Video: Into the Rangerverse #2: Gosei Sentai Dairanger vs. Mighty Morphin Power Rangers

Hey everyone, Kirai Kino here. Today we're going to be picking up where we left off, talking about Season 2 of Mighty Morphin Power Rangers and its Japanese source material. So Season 1 ended with a bunch of episodes adapted from custom-made action footage called Ju 2 by fans, shot by Toei, specifically for Power Rangers.
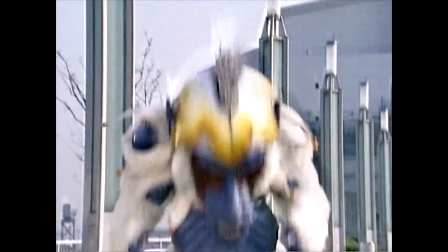(0:23)
So these episodes carry on into the first 13 episodes of Season 2, but what's immediately different right off the bat is higher production value. Ever since the first season's runaway success, it looks like they had a little more money to throw around on the earlier Season 2 episodes.
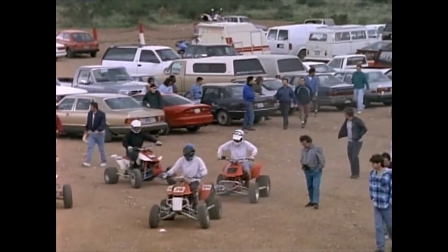(0:39)
So the three-part season premiere, The Mutiny, which takes place partially at an off-road race, actually looks like a pretty large event.
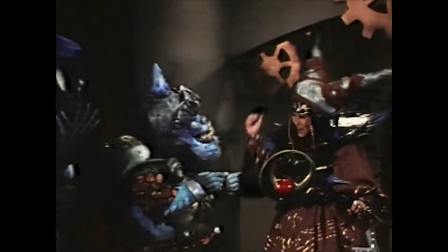(0:47)
On top of that, they were able to stop relying on Japanese footage for the villains and introduce a new, scarier successor to Rita Repulsa,
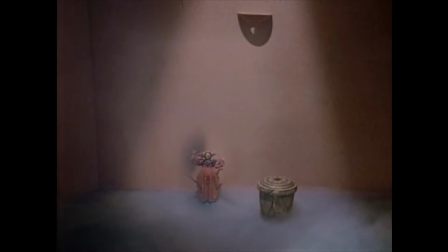(0:55)
her superior Lord Zed, who has gotten sick of her inability to successfully take over the world and banishes her back to space,
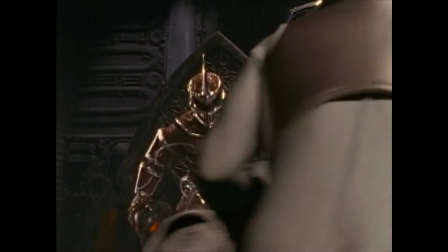(1:03)
taking over in her place as the Power Rangers' main antagonist. They also show a little more foresight this time around in dealing with the limitations of the Japanese footage.
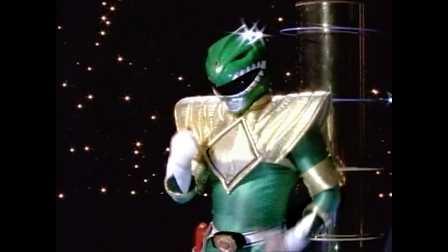(1:13)
When Tommy's powers were brought back in late Season 1 as part of the Ju 2 footage, it was always acknowledged as a temporary measure, and as the Ju 2 footage gets closer and closer to running out, Tommy's powers fading becomes a recurring theme,
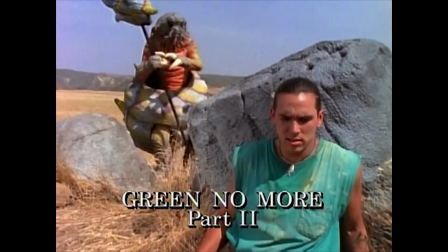(1:27)
and Lord Zed repeatedly targets Tommy specifically to try and drain his powers, which he eventually does lose. So clearly the writers knew that they'd eventually run out of Zyuranger footage, custom or otherwise,
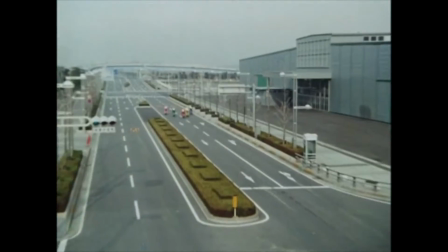(1:39)
altogether pretty soon, and they'd have to find some way to transition into using footage from the series' successor, Gosei Sentai Dairanger. The thing is though, they did begin using aspects of Dairanger even before they ran out of the Ju 2 footage.
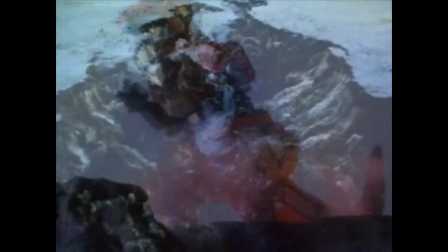(1:54)
During that season premiere, Lord Zed actually destroys the original mecha from Season 1,
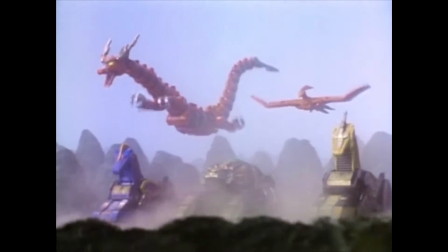(2:00)
forcing them to be replaced with the Dairanger mecha, which would persist throughout Season 2, here renamed the Thunderzords, replacing the Dinozords. This was kind of the first indication of the sort of trouble Saban was going to run into adapting Dairanger and later Ninja Sentai Kaku Ranger, while still continuing the original Power Rangers story and style from Season 1,
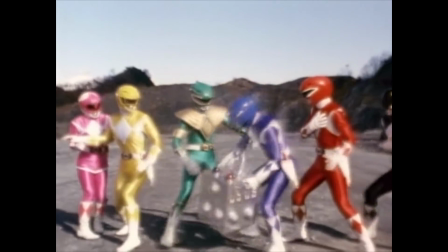(2:22)
including the same costumes. They didn't want to get rid of the costumes from Season 1, seeing as they'd just blown up and become extremely marketable in the US,
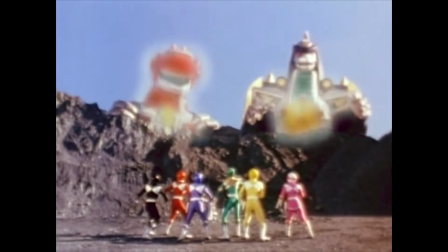(2:31)
and this wasn't a problem while they were still adapting Ju 2 footage. However, they'd still kind of made things harder for themselves by trying to introduce the Thunderzords early.
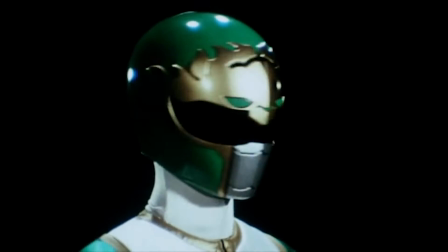(2:41)
First of all, they decided to abandon the Chinese mysticism theme of Dairanger and
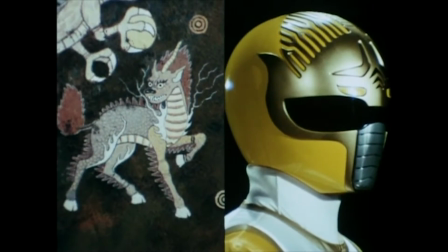(2:46)
sort of westernize the fantasy creatures that the Thunderzords were supposed to represent.
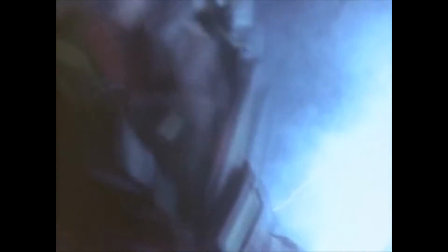(2:51)
There wasn't really a way around the Red Dragon, which was clearly a Chinese dragon, so they just kept that, but they renamed all the others.
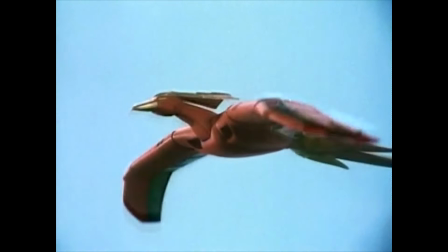(2:59)
Some of them worked, like the Shishi becoming a lion, and the Feng Huang, which is sometimes called a Chinese phoenix, renamed a firebird.
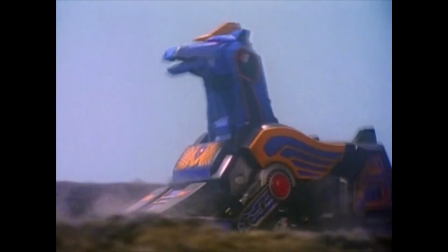(3:08)
But others were a lot less apt. The Qianma, which is a flying horse, became a unicorn despite not having a horn,
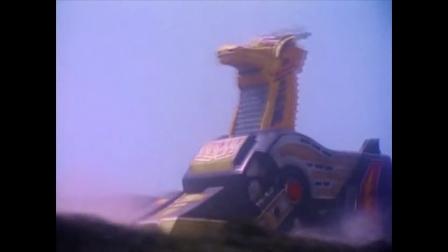(3:16)
while the Qilin, which did have a horn, was inexplicably referred to as a griffin, despite appearing distinctly horse-like, like the Qianma. It doesn't really make any sense. They also had to cheat on the color scheme a little bit because the core Dairanger team had a Green Ranger instead of a Black Ranger,
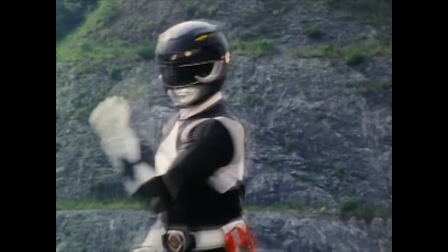(3:36)
but there was enough black in the Lion Thunderzord's color scheme for Zack to inherit it without it seeming too out of place.
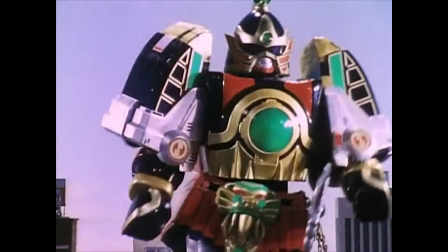(3:44)
The real problem with this is, though, the Power Rangers got the Thunderzords while they were still working their way through Ju 2 monsters,
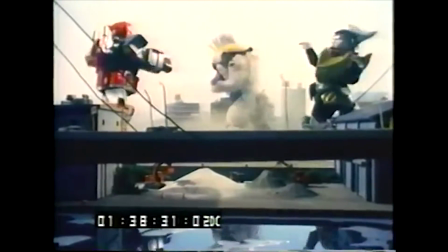(3:51)
which were filmed fighting the Dinozords,
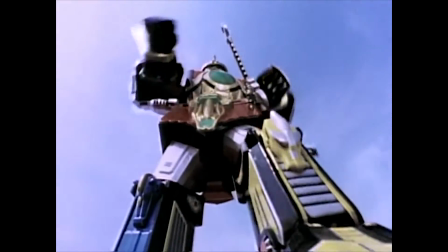(3:54)
which means that the fight scenes involving the mecha and giant-sized monsters were cut together from two different sources,
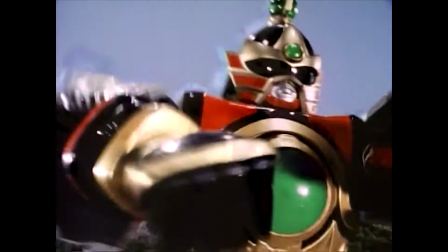(4:01)
so the Thunderzords and monster could never appear in the same shot, since they were never actually filmed together. It's really noticeable, and it makes a lot of the early Thunderzord fights short and awkward,
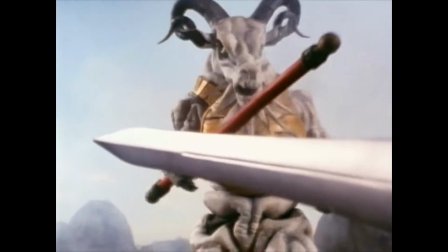(4:14)
to say nothing of the shots where you can see that the monster was originally fighting the Dinozords. Eventually, though, they did run out of Ju 2 footage, so Tommy finally lost his powers and the show moved on to adapting Dairanger episodes instead of Zyuranger or Ju 2 episodes.
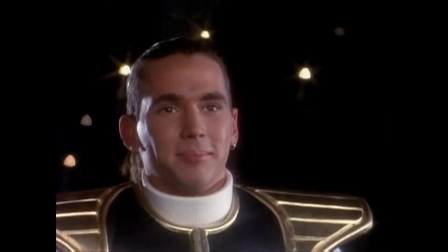(4:29)
Tommy was brought back and took over the position of team leader as the White Ranger,
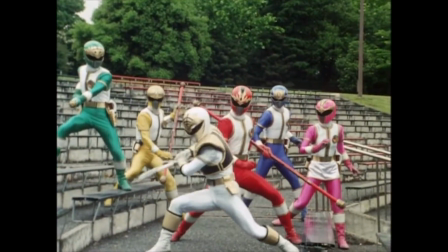(4:33)
using the costume of Dairanger's 6th Ranger, which looked just similar enough to the Zyuranger costumes to kind of blend in. Unfortunately though, this left the show with the opposite problem that it had while working with the Zhu 2 footage and the Dairanger Zords. They wanted to keep the Zhu Ranger costumes still, but they couldn't really cheat on the human scale fights the way they could with the Zord fights. The human scale fights were a lot more varied in locale and choreography and depended much more on the Rangers and monsters actually appearing in the same shot together.
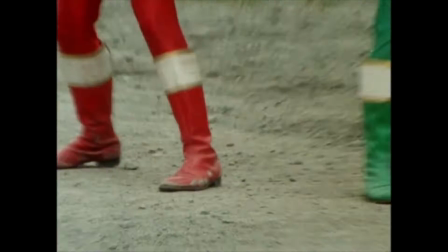(5:05)
On top of that, the team would now be incorporating costumes from 2 different Japanese Ranger teams, which there was simply no Japanese source footage for.
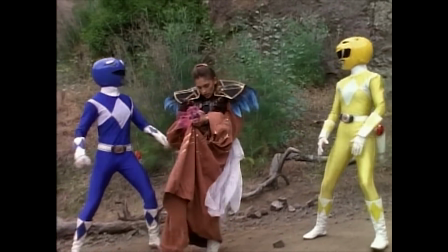(5:15)
At this point, since Saban was already having a lot of costumes shipped over from Japan to shoot new footage to kind of fill in the gaps in the American stories, they just started shooting all of the human-scale Ranger fights themselves. This is about where that increase in production values started to drop off, with the show's resources stretched a lot thinner, as Saban was now shooting almost all of a given episode themselves except for the giant scale fights. On top of that, the overall quality of the action scenes suffered quite a bit.
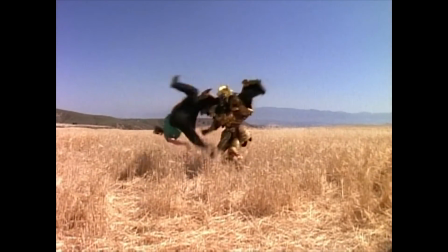(5:45)
Now, the Saban filmed action scenes had never quite been up to the standard of Toei's, but that was alright because it was almost all unmorphed. They had the excuse that they weren't at their full power or anything like that. It kind of worked.
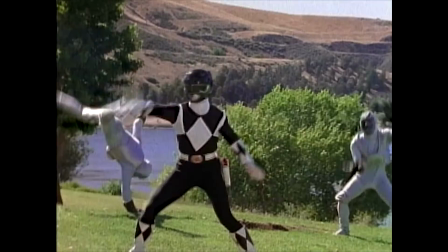(5:58)
But now they were shooting basically all the human scale fights themselves without the benefit of Super Sentai's crew,
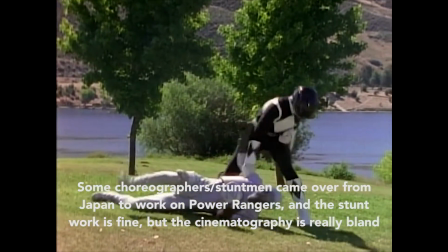(6:04)
which already had a couple decades of experience under their belt.
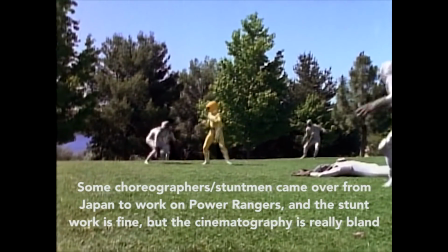(6:08)
Saban's crew just weren't the veterans that Toei's crew were, and so the decision not to use Toei's fight footage really hurt the show overall. On top of that, pretty bizarrely, in the rare case where they did use Dairanger footage of the White Ranger, the footage they chose used body language that was really strange coming from a high schooler,
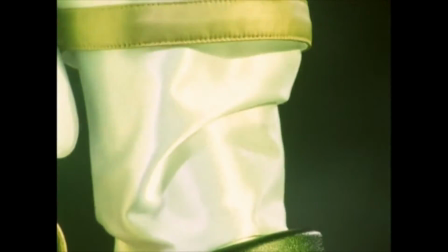(6:27)
which was in fact because the original White Ranger in Dairanger
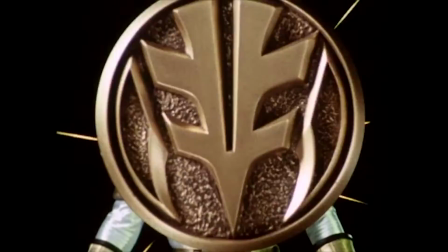(6:31)
was actually a 10-year-old kid scaled up to adult size when in costume. They tried to dub it over to kind of sell this behavior coming from someone who's 16,
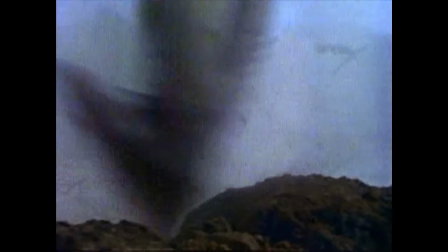(6:42)
17, something like that, but it doesn't really work.
Yeah, it works! Alright! Woohoo!
So on top of all that, the showrunners also had to deal with the mid-season departure of 3 major cast members. Despite the first season's success, the cast were still making the same roughly fast food wages as they had been on season 1,
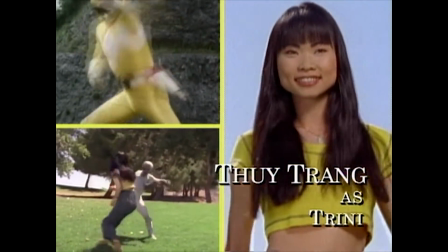(7:04)
which led Jason's actor Austin St. John, Trini's actress Tui Trang, and Zach's actor Walter Jones to leave the show. I've heard the conflict framed a couple of different ways. Either they wanted to unionize the show by making Power Rangers a SAG production or forming their own union, or they just went to him asking for higher wages, but regardless, instead of negotiating new terms, Saban decided to just conceal their absence until replacements could be found and their characters written out of the show. The first evidence of this is in episodes that were already shot by the time they left, but hadn't completed ADR. Meaning for these episodes, the morphed red, yellow, and black Rangers are voiced by sound-alikes of varying quality.
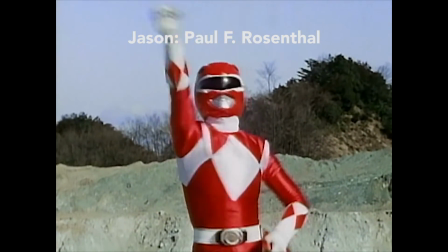(7:50) Alright, lip syncer! Time for the power of thunder! I can't believe you fooled Goldar!
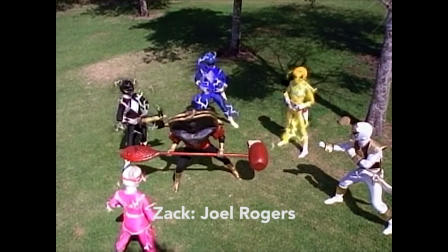(7:54) Okay, Rangers, warp out! You have to do better than that if you want to beat us!
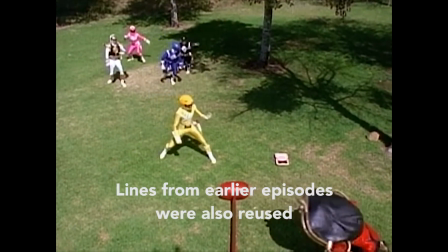(8:00) You have to do better than that if you want to beat us!
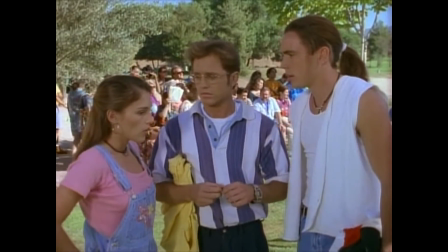(8:02)
Once you get to the episodes shot after their departure, suddenly Jason, Zach, and Trini are never around the other 3 anymore,
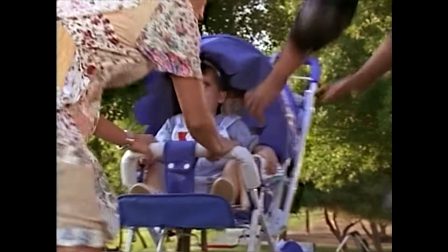(8:09)
with the remaining 3 meeting some new characters who've just moved into town,
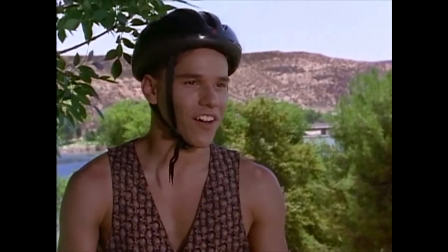(8:14)
namely Rocky, Adam, and Aisha.